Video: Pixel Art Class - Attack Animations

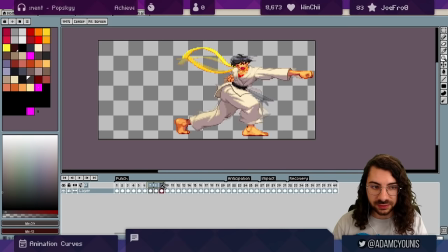(23:24)
That's our impact frame Then we overextend we rest is actually a little bit of a rubber band here so you can see this This fist if I go back, I'm going 1 fully extended 2 we're back 3 we
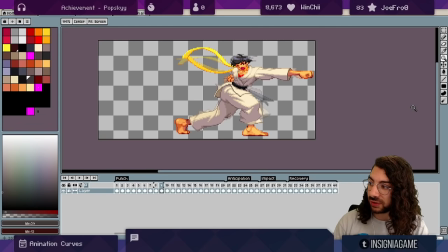(23:43)
sort of go back to the middle between those two 4 we come back so
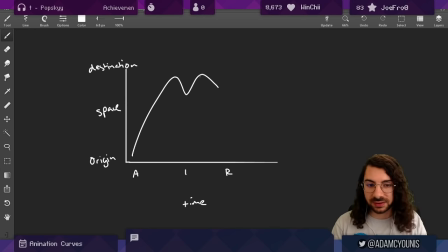(23:47)
that the fist itself is doing this it's actually doing this right the
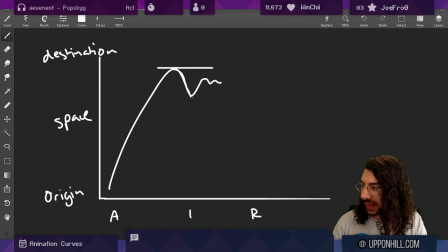(23:56)
extension point is further than what's comfortable so it snaps back and then bounces until it comes to a rest and
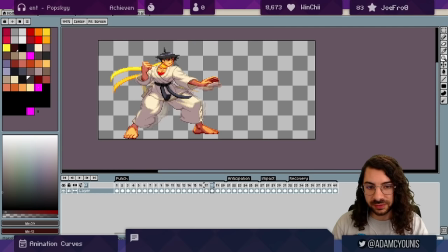(24:10)
then it stays put then we have our recovery frames you can see the movement here has a bit of a start up to it the hips move move move faster faster and then slower and stop so they the hips actually do this
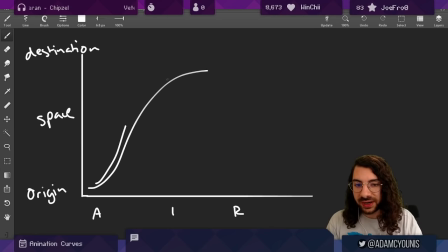(24:32)
right they build in they take longer to accelerate and longer to decelerate that's the way I like to think about it.
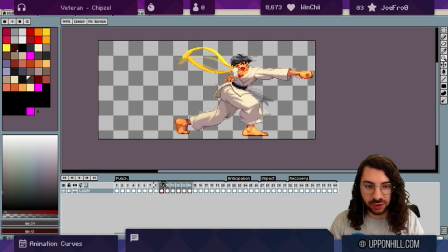(24:39)
It's not perfect, but that's a nice model, right? Speeding up, slowing down.
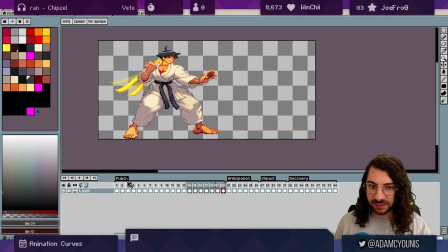(24:46)
Light things can move very quickly and they can change direction very quickly. Heavy things take longer. They require acceleration and deceleration. It takes a lot of force to move a very heavy thing very far in a short amount of time. You always want to make sure that you
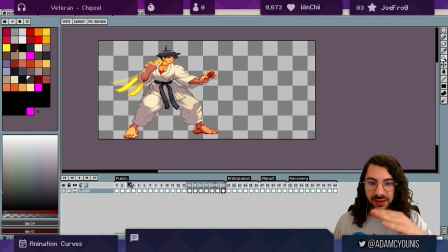(25:03)
communicate that it took a lot of force in the frames around that impact frame in the lead up in the anticipation and in the recovery if those parts of the animation don't communicate weight then the speed that's happening in the in the impact frame isn't
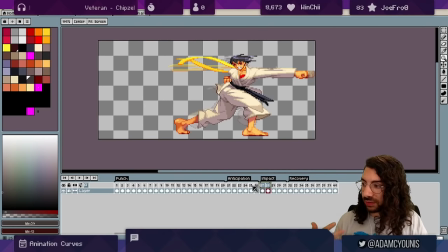(25:23)
going to mean anything the speed only really means anything if it took a lot of effort to get there so the fact that we decelerate just before this these slower frames make this big frame feel bigger feels like more force
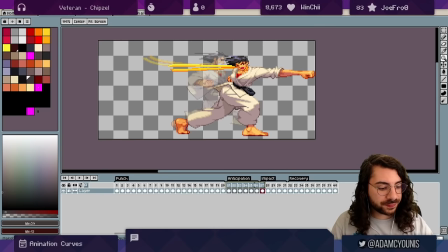(25:39)
was used that's how i think about it let's now move into the layering so
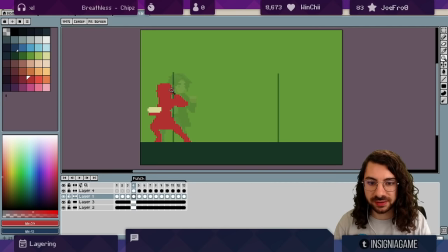(25:51)
from this point on i really want to start visualizing the thing and this is where i start adding layers
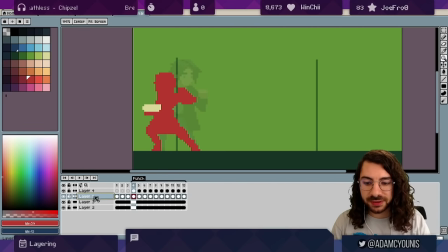(25:57)
and yeah blocking it all out i'll keep this red layer as like just a little guide and i might also just start one frame after delete that
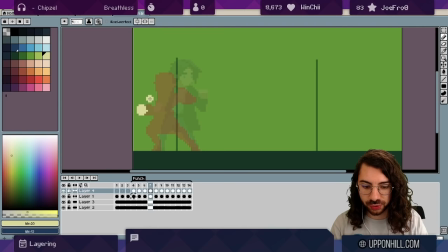(26:14)
and again i'm actually using those animation curves as my like visual model so i want it to feel like we're actually like decelerating from here
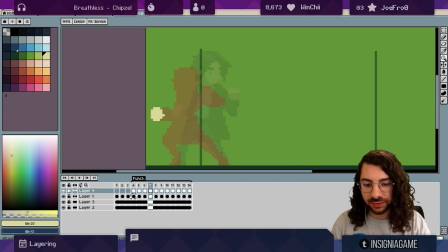(26:23)
fast slower slower and then we we could have one frame here so maybe we actually like you know add a frame that gives us just a little bit of a hint that we're about to punch this
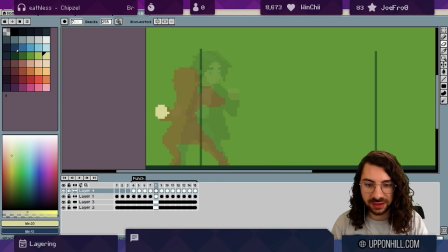(26:40)
is probably less of an action gamey thing but you know if you were doing an RPG or if this was an enemy attack you could add frames just before the actual impact that are like a little bit of extra anticipation you can see they they give a lot of weight to it.
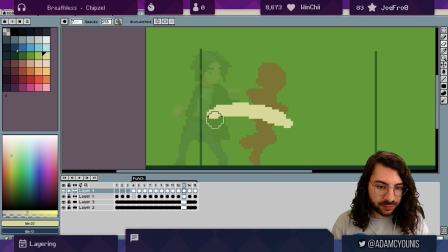(27:00)
And I might just bring this up and over. I'm really just plotting out where I think the fist will need to go.
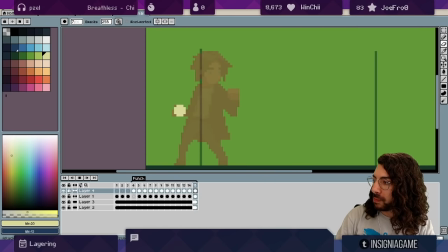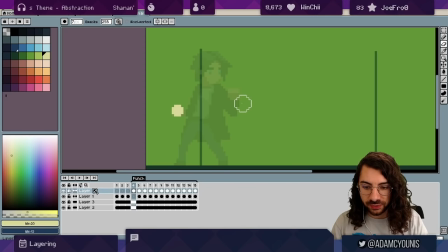(27:13)
So now, you know, we could take that layer here. We call this hand. We move up.
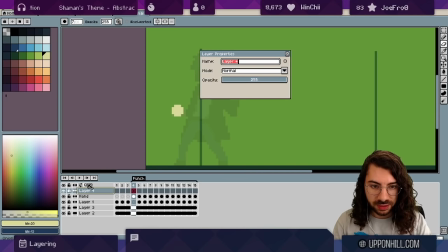(27:19)
We call this one maybe head. We'll work on the head. And we could just pick another color. Take our head. Make sure we're basically on the same size.